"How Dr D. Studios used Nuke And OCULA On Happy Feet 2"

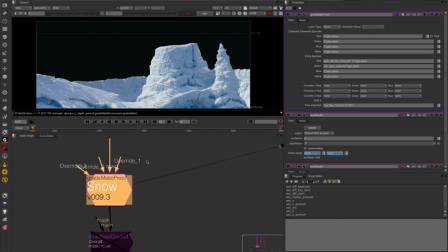992s
That then goes into here, and we assign a type for the layer. So in this case, it's the stage.
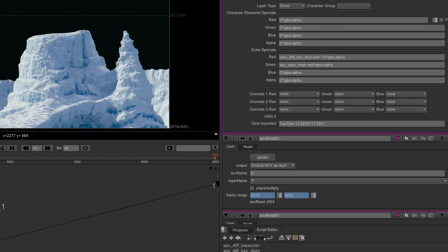998s
It's made of snow. So I'm going to tell the system that it's a snow node. These ones here are characters.
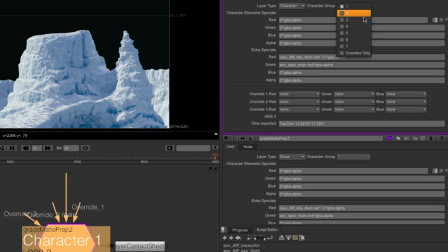1004s
I have different groups for the characters, 1 all the way up to 7. And then some other options here for doing something non-standard. Either with these override nodes here where I can pipe them into my grade mats, or these more explicit channel expressions here.
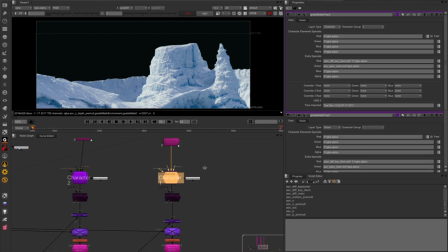1025s
The next thing is the Multipath grade node, which is a node that we have that acts as much
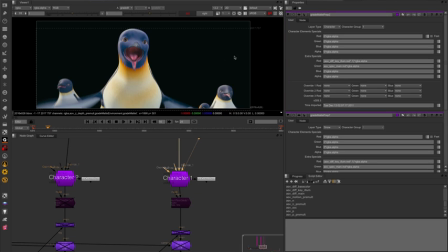1038s
like a regular grade node as we can get it to, but it supports grading with component passes,
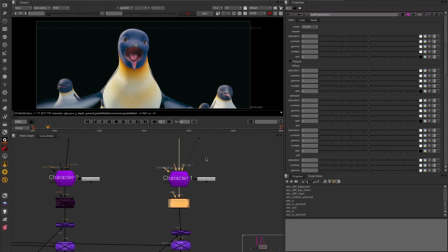1045s
so we can deal with our spec separately from our subsurface scattering and so on. So I just jump in here. I might do something to my spec pass. I've got some controls up here for saying I only want to do the key side, or I only want to do the fill side. And what makes it different from just using a grade node is that it does the grades on the individual component passes, combines it into a new beauty pass, but then also outputs the graded component passes. So I can stack multiple multipass grade nodes together and have them
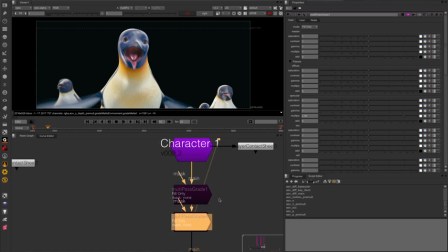1084s
act like you would expect them to do, even though it's dealing with all the passes behind the scenes. What this means is you can set a look with a few of these nodes and go, okay, I want just the nose to be a mult of 0.5 on the spec, and I want to do something else to the eyes,
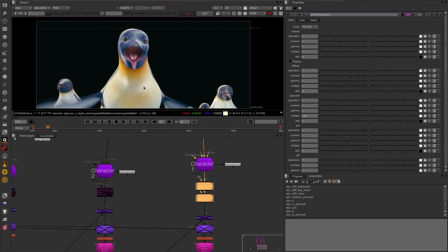1100s
and I can grab them as 3 nodes, give them to another artist on another shot and go, okay, this is the look that we've now got for our main character.
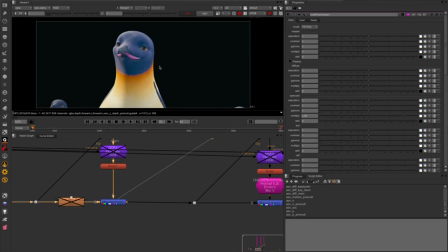1112s
Okay, so we've got our sky, we've got our background,
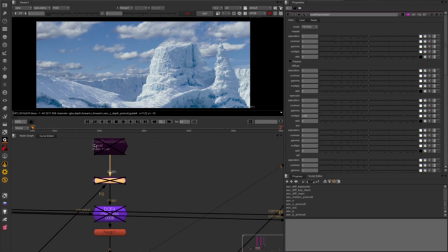1121s
we've got a little distance diffuser node here, which is just for doing a bit of depth hazing in a way that respects all of the additional grade mats we're trying to carry through at the same time. We've got a DOF group, which is based around Peregrine's PG bouquet.
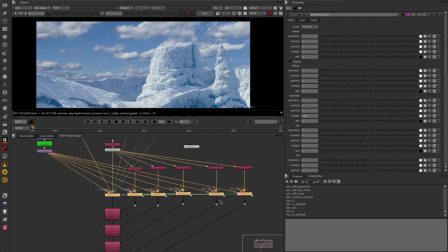1136s
You can see here that we're actually running 6 instances of it, 1 for the main comp and then 1 for each of those additional sets of mats that we're trying to carry through.
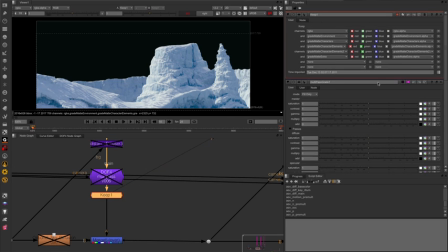1145s
We then strip out all of the unnecessary channels that we don't want to keep, because at this point here we're carrying about 20 additional layers. We just want to cut that down to our grade mats, our Z channel, and our main RGB, which we're going to carry through the rest of the comp.
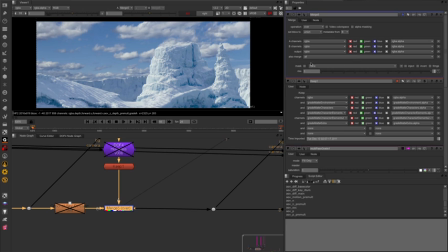1162s
We have a merge here. It's just a regular over, but it's worth noting that we were merging all the channels. So when we have grade mats for a character or grade mats for the environment, we have to have layers for all of those things there, even if it's just black, to say, I've got my grade mats here for my background, but I'm going to merge over some black for where the character is, so it holds out the hero characters.
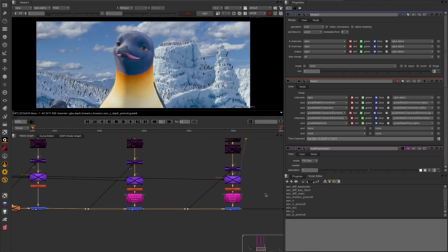1188s
So we've got some background dudes, we've got some hero character, and then we come through to the optical effects node, which is just a combination of a few different little comp tricks just to take a bit of the digital curse off the image.
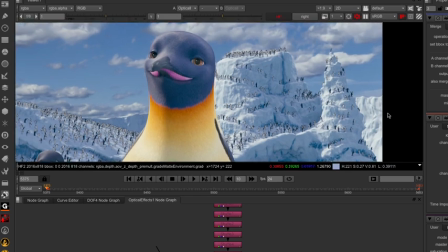1208s
We have a convolution in there, which is, you can see in the background here, it's just helping to blend together the pixels.
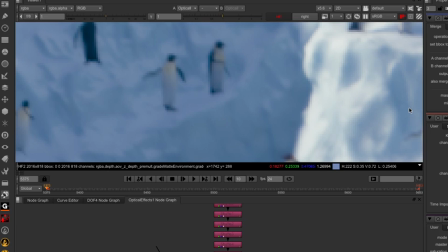1216s
It's a little high dynamic range single point of light that we're passing everything through.
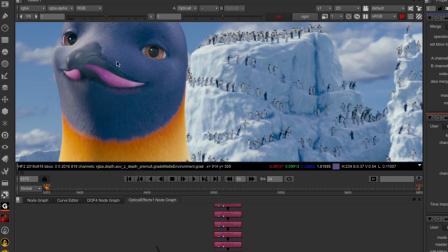1222s
We've got some holdouts to protect the main characters so that they don't get too soft.
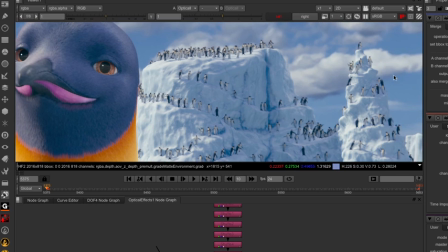1226s
We've got some lens reflections and a little tiny bit of chromatic aberration out towards the edge.
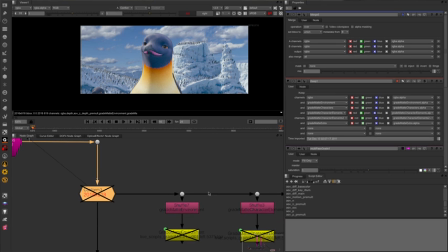1233s
And then we come into our output section here. We've just got a little node here it just crops it down, make sure everything's the correct size.